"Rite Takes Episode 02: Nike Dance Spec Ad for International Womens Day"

Welcome back to episode 2 of Rite Takes. So this series is all about giving you guys a behind the scenes look at what it's like to work on set with us. There's one thing to be posting and sharing your work and letting people see what you can do, but pulling back that curtain and showing them how you do it is just as valuable. So that's what this series is all about. And we are sitting on probably over 12 months of behind the scenes projects that we've shot. So we have a lot of episodes to bring out. Moving forward, I do kind of want to move away from the sit down piece to camera, and I actually want to film them vlog style on shoot. But like I said, we kind of have a big backlog right now of some really incredible projects that we've captured that we want to share with you all. So on that note, this one's a little different than most of the other projects we're going to be talking about. This one wasn't a client project, this was a spec project. And I feel like spec projects are really, really important and really underrated. So I wanted to give you a bit of a breakdown on how we always approach spec projects. But first, let's take a quick look at what we created.
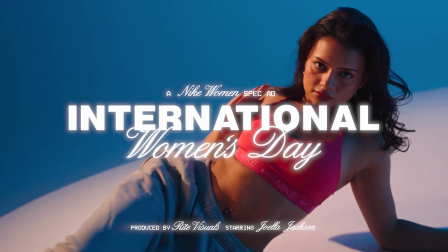[1:17] As a dancer, every move embodies my strength and resilience.
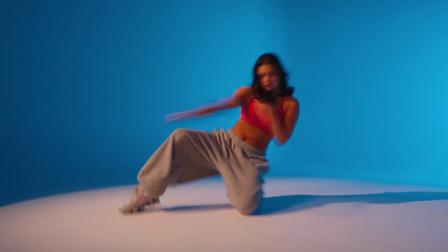[1:22] Through dance, I break barriers, express myself, and inspire.
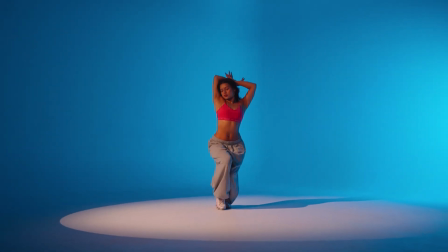[1:28] It's a language of empowerment, connected through movement.
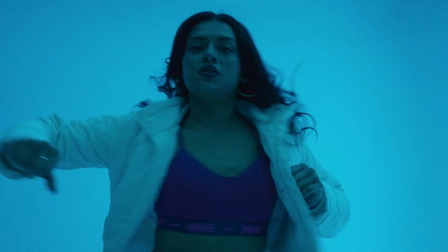[1:33] Women everywhere, across all different cultures, redefining femininity, fearlessly.
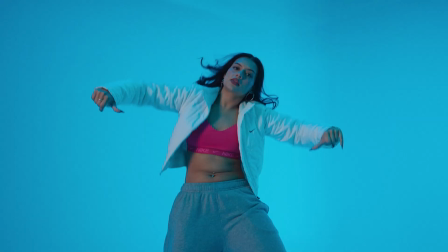[1:41] Building strength and cultivating beauty of our own collective spirit, both as a force together and as powerful individuals.
So something I really like doing with spec projects is making it look somewhat like a real commercial piece.
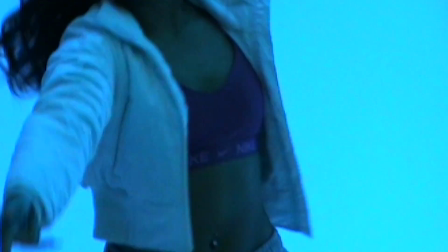[1:59]
So as you can tell, this one was for Nike and it was for International Women's Day. I also like to use spec shoots as an opportunity to try new things,
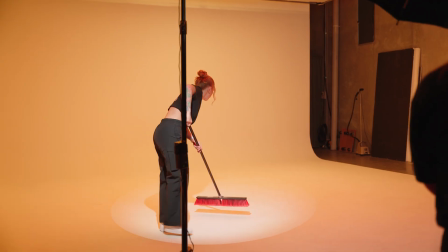[2:08]
and sometimes that's gear or different lighting setups or whatever it might be. So funnily enough, I actually came up with this idea 12 months ago, but I wasn't able to work on it alongside all of the client work that we had going on.
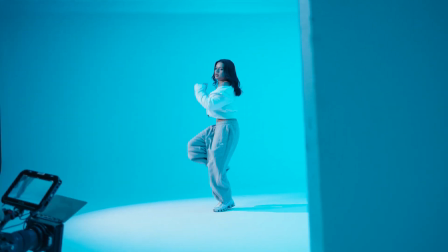[2:23]
Our model for this project was the incredibly talented Joella Jackson. I pitched this idea to her when I originally had this thought, and so I feel like she really understood the vision that we were trying to go for and helped us bring it to life perfectly. The studio I chose for this was very intentional,
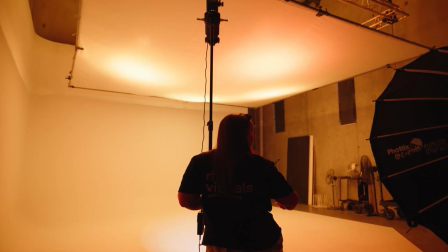[2:39]
and it's because they have an overhead scrim and they have 4 aperture panels rigged up above the scrim that help light up the cyc, and you can also change the color of those. I told Joella to just bring a bunch of Nike clothing that she had, so she had different options,
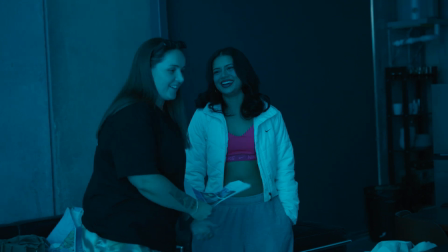[2:53]
and we ended up deciding on just going with one outfit where she would just take the jacket off for some certain shots and then have it on for others. Now, before we rocked up to set, I had planned this so much. We had a script written out, we had outfits, we had shots, we had everything planned out. But my original idea was I wanted the overhead lights to be set to like a pinky orange.
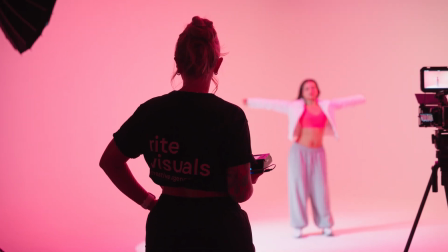[3:13]
But once we set it up and did some tests, the colors just really washed out the talent,
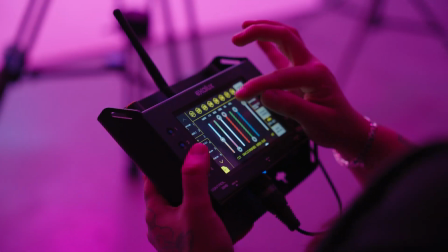[3:19]
and we tested some other ones and it turned out that blue just looks the best for her skin tone. Now, the lighting setup for all of these different shots that we captured started with the same base,
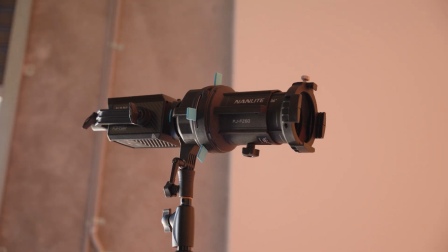[3:29]
which was a spotlight beamed into the middle of the cyc, and we used the Nanlite 60C plus the projector attachment to do this.
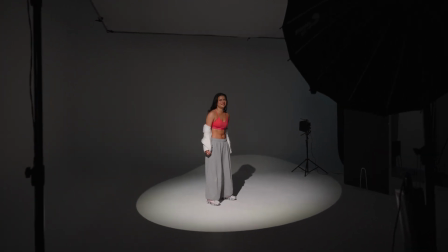[3:36]
I'm not gonna lie, I didn't think rigging up a 60-watt light with a projector was actually gonna be bright enough,
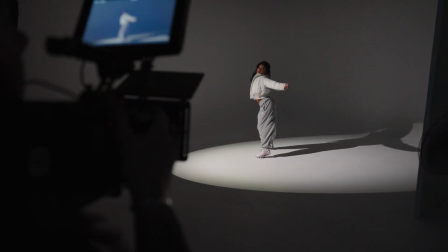[3:42]
but I have shot in this studio before, so I knew that they had blinds on all of the windows so we could control all of the light in the studio. So I was hopeful, and it actually worked out perfectly. So this first setup was our brightest setup.
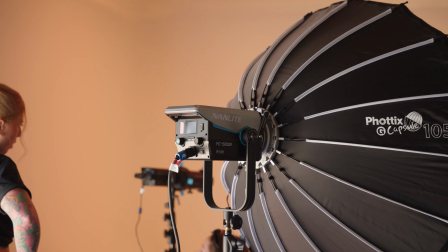[3:54]
We had the 4 overhead panels set to blue, and then used the Nanlite FC 500B as our key light.
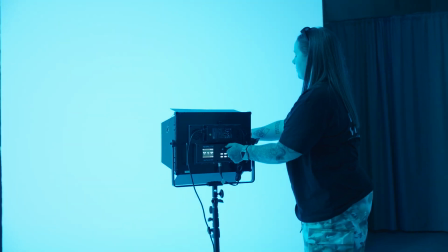[4:01]
And then we set up the Nanlite Mix Panel 150 just on the far right side of the frame to add more blue to the background.
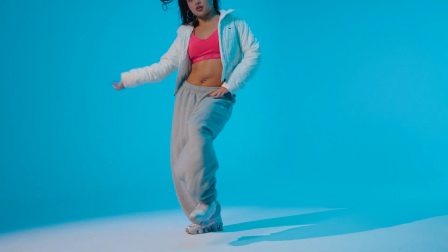[4:07]
These shots were gonna be the most hype, really strong, powerful movements from Joella, and I was gonna do lots of fast camera movements to match.
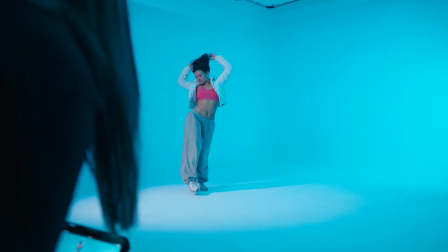[4:15]
We made sure she kept the jacket on so she could sort of emphasize those movements by interacting with that jacket.
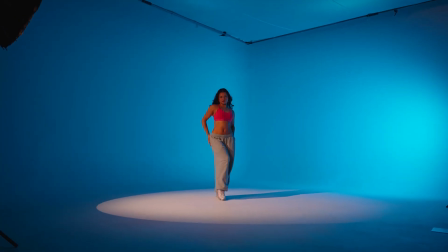[4:21]
The second setup was a more dramatic lighting setup.
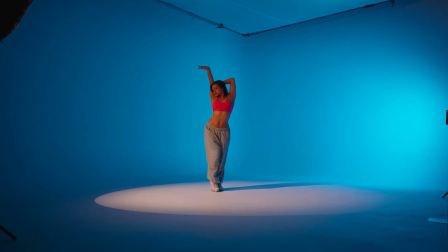[4:24]
We turned off 2 of the overhead panels and changed the color temperature on the spotlight and on the key light to be a little bit warmer.
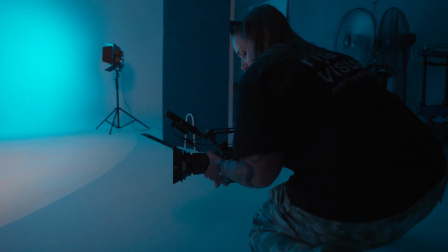[4:31]
These shots were gonna be a bit slower and a bit more focused on the female body.
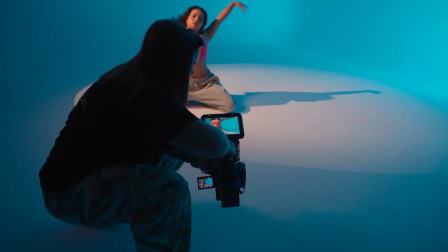[4:35]
So lots of hip movements, lots of hands on the body, and my camera movements were gonna be a lot slower too. And for these shots, we got rid of the jacket so you could see more of her body.
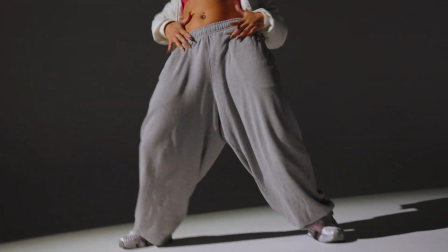[4:45]
The last setup was purely lit with just the spotlight, and this was more of a creative setup that I wanted to test out and try and see what it looks like. And I ended up using some of these shots as match cuts throughout the piece. So going into this, I had a few creative ideas that I wanted to capture. But
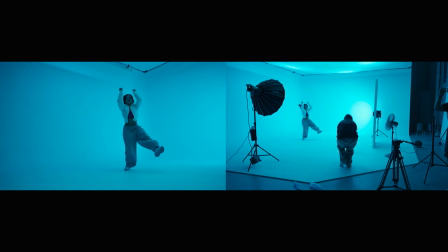[5:01]
in terms of like shot listing and figuring out what Joella was actually going to be doing,
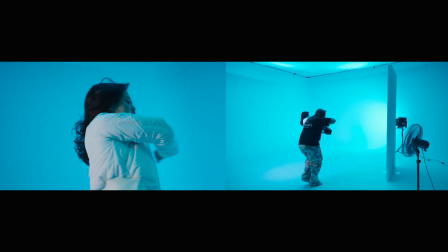[5:06]
I just told her to dance how she wanted to, given the fact that there were some hype shots, more powerful movements, and some more slower shots.
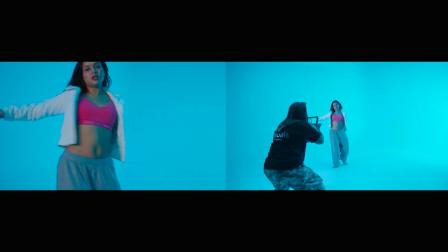[5:13]
Put on a song that sort of matched that vibe, and she led the show.
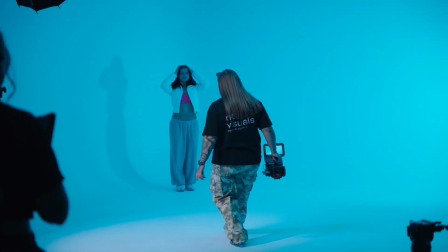[5:16]
There were certain times where I got her to repeat something if I wanted to, get a different angle or if my focus wasn't right,
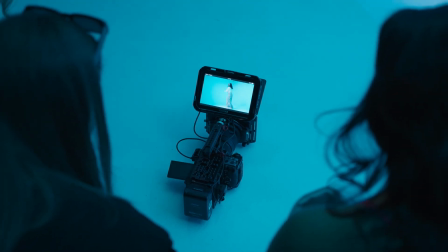[5:23]
but she took direction really, really well and helped bring this project completely to life for us. So with the creative ideas I had in mind, the first one was dad cam footage.
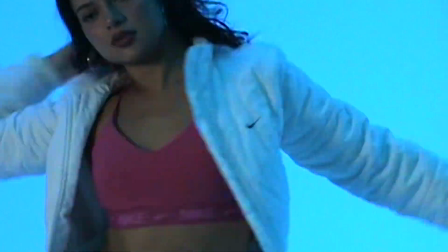[5:34]
I love blending this old school kind of footage into edits, and this is something that we quite often do with our client work.
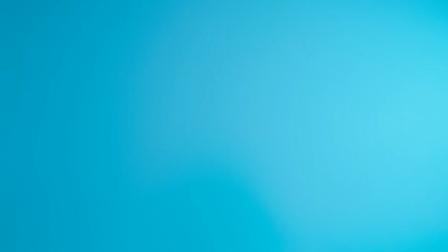[5:39]
Next was slow shutter drags. I love using these shots as transition clips in any sort of fast-paced edits.
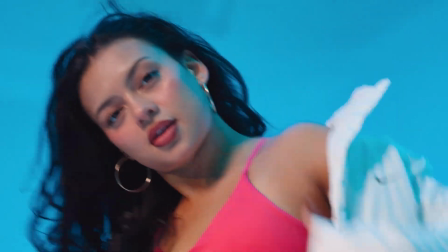[5:45]
And again, this is something that we do quite often in our client work. These next two creative shots weren't something that we had done before, so this is where we kind of challenged ourselves to step outside the box.
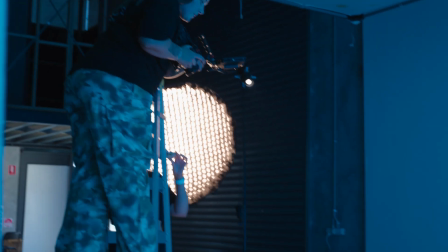[5:56]
First up was this bird's eye top-down shot.
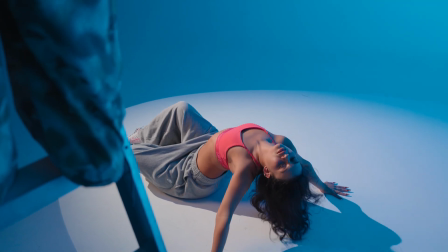[6:00]
Now in retrospect, this wasn't wide enough, I wasn't high enough, but I wanted to give this a go to see what it looks like. I was originally on the 10 to 18, but you could see the ladder in frame,
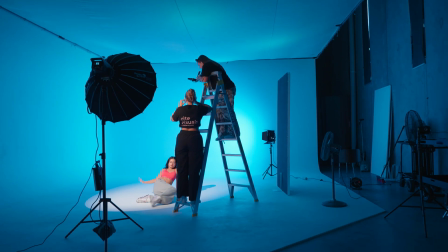[6:11]
so I switched out to my 24 to 70, and honestly, it didn't really look like a bird's eye view kind of thing. But we tried it, and now we know if we do want to achieve this sort of thing, we're gonna need probably a cherry picker. So this last effect that I wanted to try out was this clone effect. I've been seeing this everywhere online, and I understood fundamentally how to execute it, but I just never had an opportunity to do it in client work.
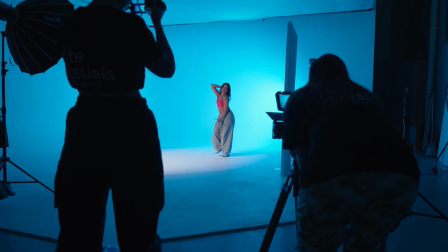[6:33]
I think all up we took about 7 or 8 different takes of Joella dancing, and I told her to keep her moves quite minimal.
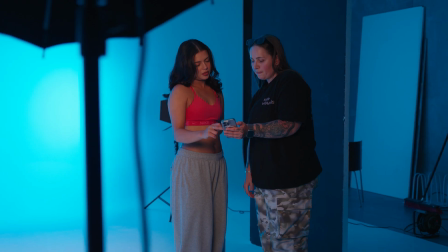[6:41]
Wherever she is positioned, keep your hands quite close to your body, like don't extend your arms out or above, because then you could interrupt the framing of a different you in a different shot that will then blend into the one shot.
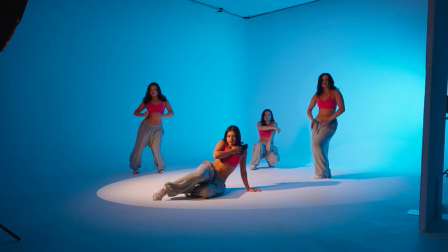[6:54]
So given the position of the shadows, I was only able to use 4 Joellas in frame at once. When it came to editing this one, I was on a bit of a time crunch. I know I said that I had actually thought about this 12 months prior, but I planned it all and I had the idea in my mind 12 months prior, but I only booked it in a few days before International Women's Day. So I ended up shooting it and editing it all within 48 hours. Whenever I have fast turnarounds for edits, something that really helps me is by pre-picking a song, putting it in the timeline, and structuring a bit of a base edit. I took inspiration from the Paris Goebel Nike collaboration for the intro slide. Like I said earlier, I really like our spec projects to look like commercial campaigns, so that's why I took inspiration from something that they'd already done. Now this spec has definitely been one of the funnest that I've worked on. We had an awesome crew, awesome talent, and the final edit turned out way better than I ever imagined. Seeing this vision come to life was pretty awesome. Thanks for watching, guys. I hope you enjoyed it.